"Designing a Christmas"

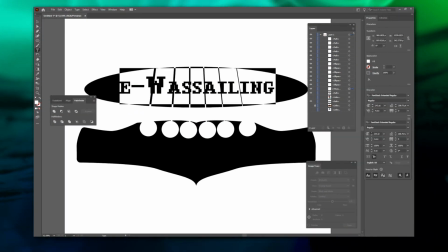246s
I continued to bounce around various programs, vectorizing and cleaning up my roughs in Illustrators and finishing them up with Glimps,
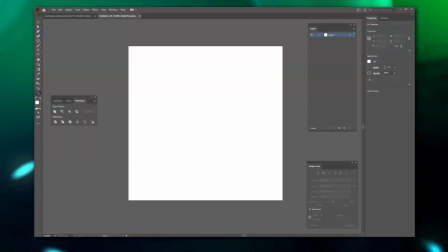253s
occasionally dipping back into Blender for one reason or another until I had a decent assortment of fake logos at my disposal.
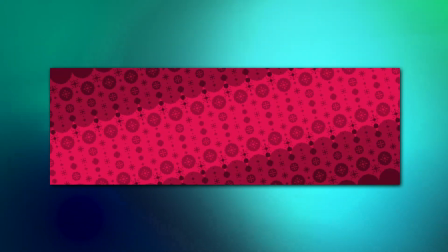259s
The next thing I wanted to do was make a background. The Yogscast use a fairly simple and effective one, a tiling pattern evocative of a Christmassy aesthetic,
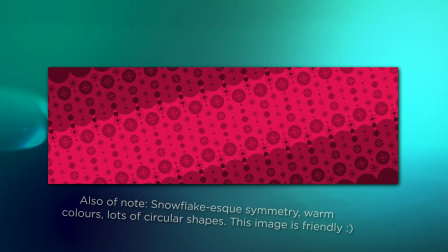268s
combined with pixel art as a visual shorthand for, gamers.
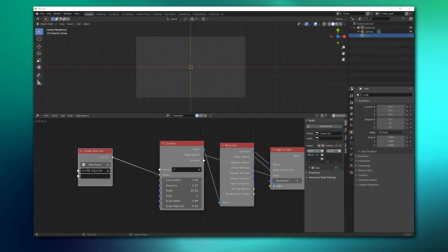273s
But I wanted to experiment more with my resources rather than just copy them wholesale.
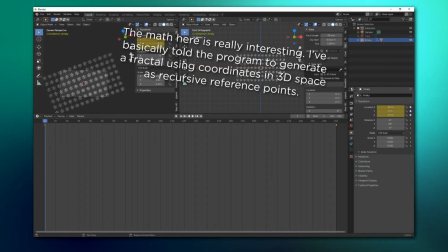278s
I set up a quick Blender scene with a repeating motion background of a bunch of snowflakes.
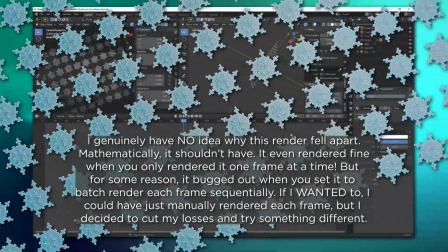283s
Unfortunately, the method I used completely fell apart in the export, so I knew I needed to redo it.
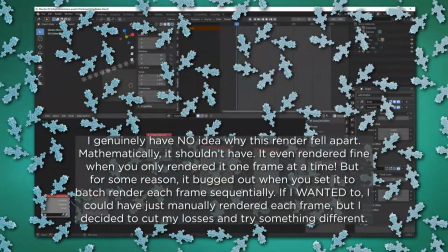288s
I hadn't decided how I was going to fix it,
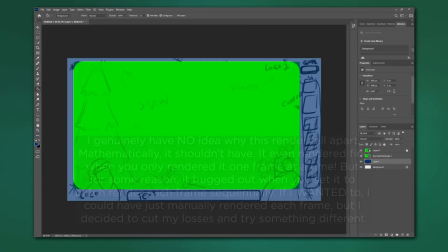290s
so I moved on and started designing a layout in Photoshop with what assets I did have. I used Photoshop because it had the best tools for making rounded rectangles,
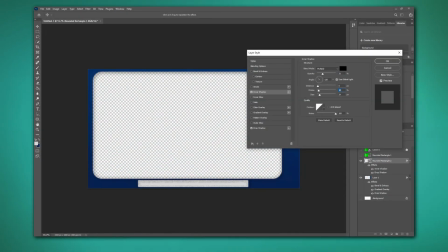299s
which I felt would look pretty good in this context. I was wrong. Overall, the design looked more than a little sloppy.
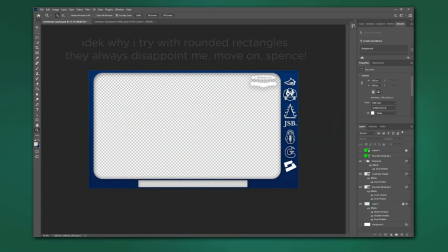305s
The gradients were too heavy in some areas and not heavy enough in others. The text on the 3D logo was illegible, and the whole thing just looked a little dated.
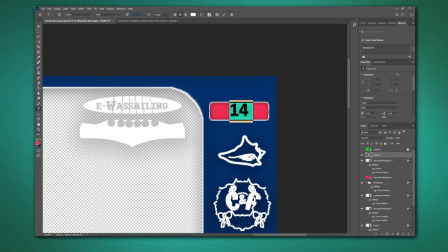314s
So, like the snowflakes, I decided to work on something else while I thought about how I could fix it.
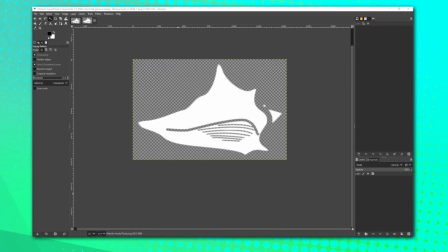319s
I refined a few of the fake charity logos and tried them out in After Effects with a few gradient tools.
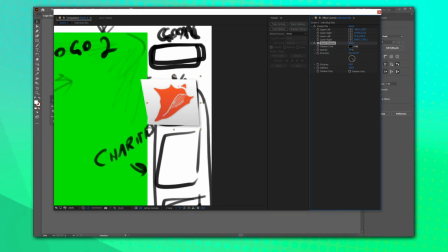325s
I liked the look of them, so I set up a 20-second loop with some corner pins and gradients for each logo.
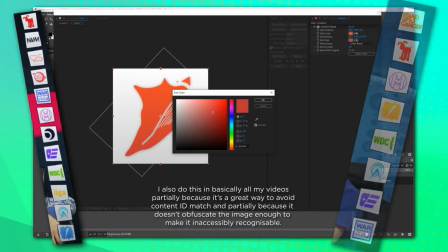330s
This was basically the same approach that the Yogscast used in their streams, and I understand why.
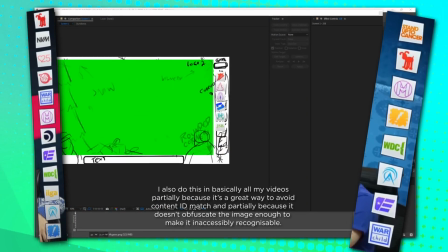335s
It fits nicely with the aesthetic, and it's a clean yet quirky way to present the information.
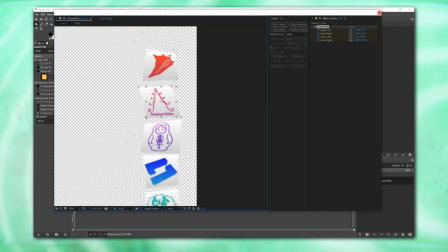340s
I set the rectangles and the logos to be affected by the corner pin, but then I remembered that in the real world,
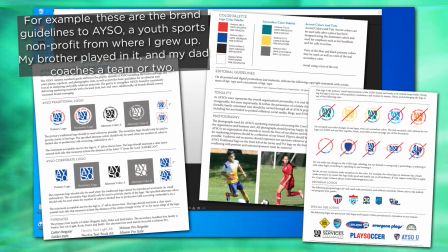345s
companies and organizations often have strict rules about the usage of their symbols and logos,
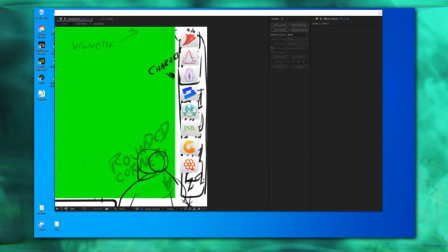350s
so I decided to separate them and make sure that there was no perspective warping on the logos themselves, just the boxes.
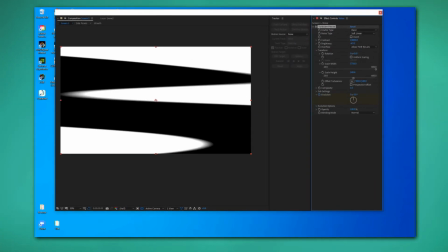356s
The next thing I wanted to work on was the background for the Afk screen.
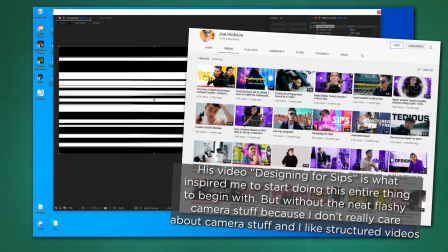360s
I'd watched a few videos by the Yogscast's motion designer, Joe Hickson, before, so I had a pretty good idea about how he worked.
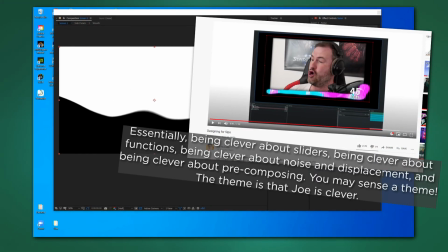367s
To emulate his work style, I decided to lay off of Blender for a little while and go harder on After Effects.
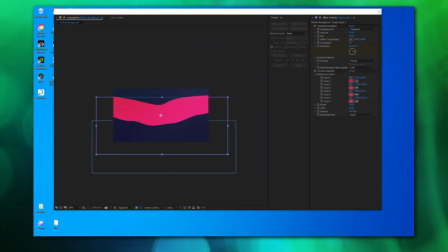373s
I fiddled around with noise textures and displacement for a little while until I found a way to recreate the rather fetching version of their motion background they used last year.
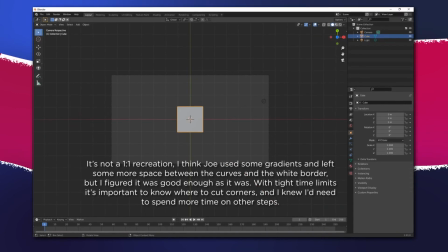382s
Then I moved on. I went back into Blender and began to model a snowflake.
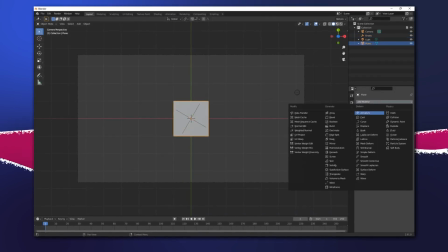387s
I set up a quick thing to reflect a plane 6 times at 60 degrees each, since snowflakes are symmetrical around 6 axes.
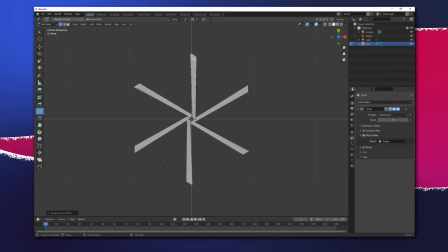394s
I began messing around, trying my best to avoid accidentally creating a hate symbol, and liked what I came up with.
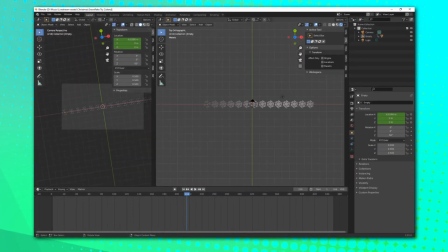399s
I did a few more, eventually opting to reflect them along an additional axis because it looked nicer.
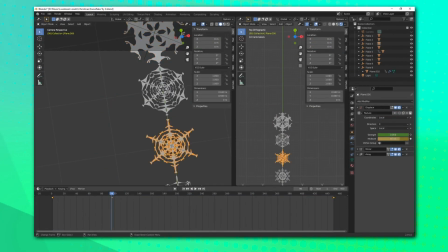404s
I began setting up the movement and linked their geometry to a noise texture so I could procedurally alter their pattern.
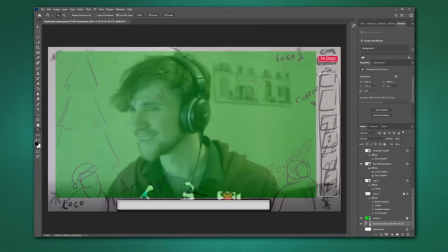411s
After it rendered, I opened up Photoshop to begin preparing additional resources I knew I'd want for later.
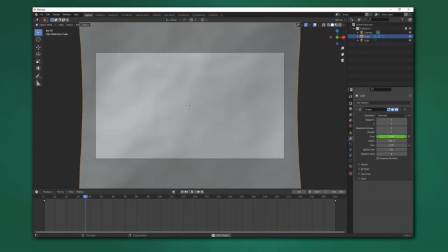416s
Then I opened Blender back up to begin working on the quote-unquote donation counter that I was going to place off to the side.
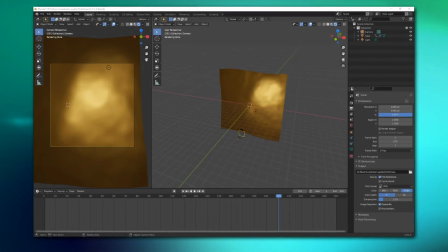422s
I hit the ocean button, colored it gold, and started dropping Zs all over the screen. I should explain here.
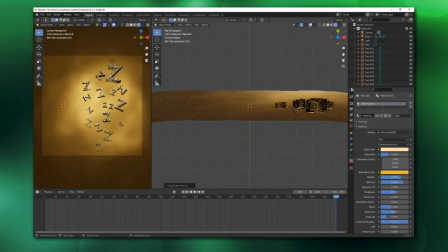428s
I didn't want to take donations for myself or anything because I don't feel comfortable asking people for money.
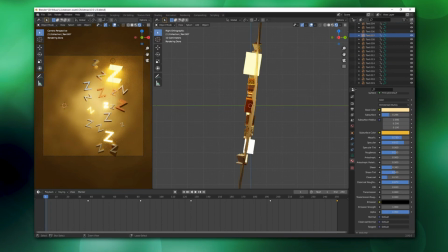433s
So I decided to make a donation box dedicated to rest, with the plan that each person visiting my stream could comment a certain phrase,
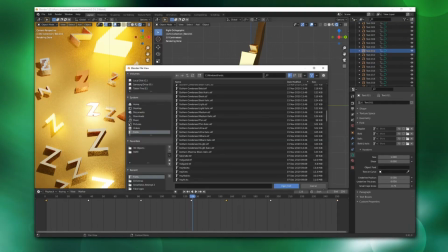441s
and I would give myself one more day of a break after finishing with this project.
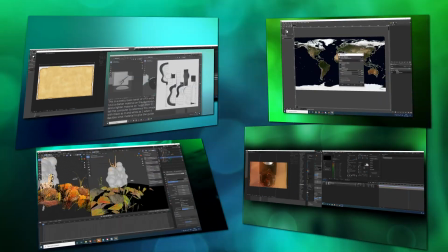444s
I figured it was deserved because I had spent basically the entirety of last month working on various overlays or behind-the-scenes videos about how I made those overlays,
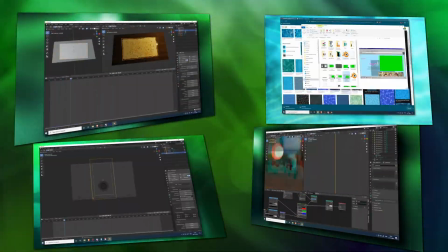453s
and while it was creatively rewarding, it was also exceedingly tiring.
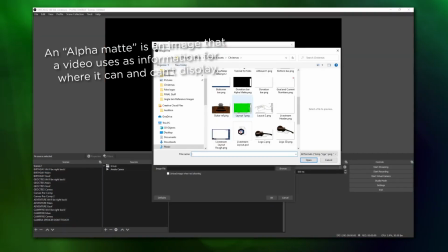457s
Anyways, I made a few incrementally shrinking alpha mats to account for the percentages of donations, and kept going.
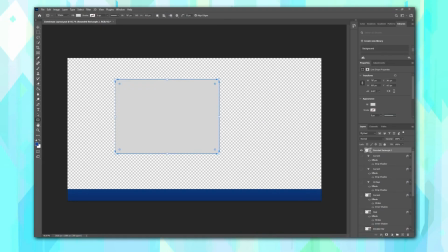463s
Once that was finished, I decided it was time to start compiling my things.
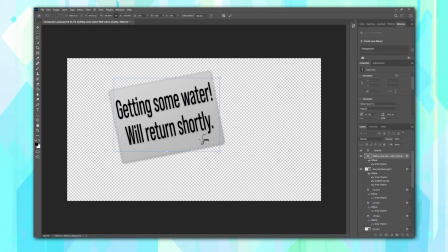468s
I made another few rectangles in Photoshop and Glimpse and began fiddling with things in After Effects.
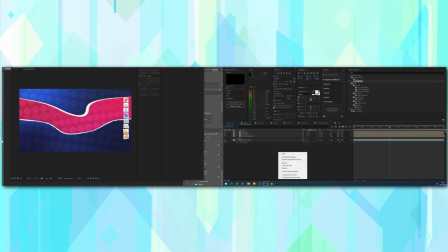473s
I started setting up the layouts to my satisfaction, playing with the blending modes and spacing, and seeing what I liked.
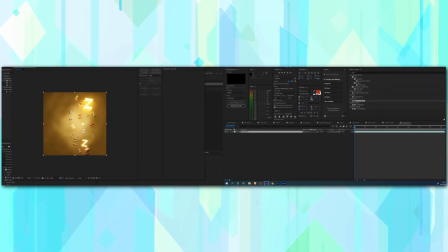479s
I even used the technique I figured out earlier on the motion graphic to make a little watery-looking surface for the quote-unquote donation box.
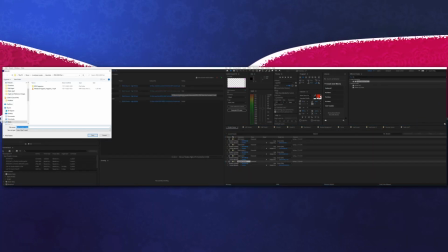485s
When I had some general ideas of what worked, I began to export them and set them up in OBS, going back to tweak things whenever necessary.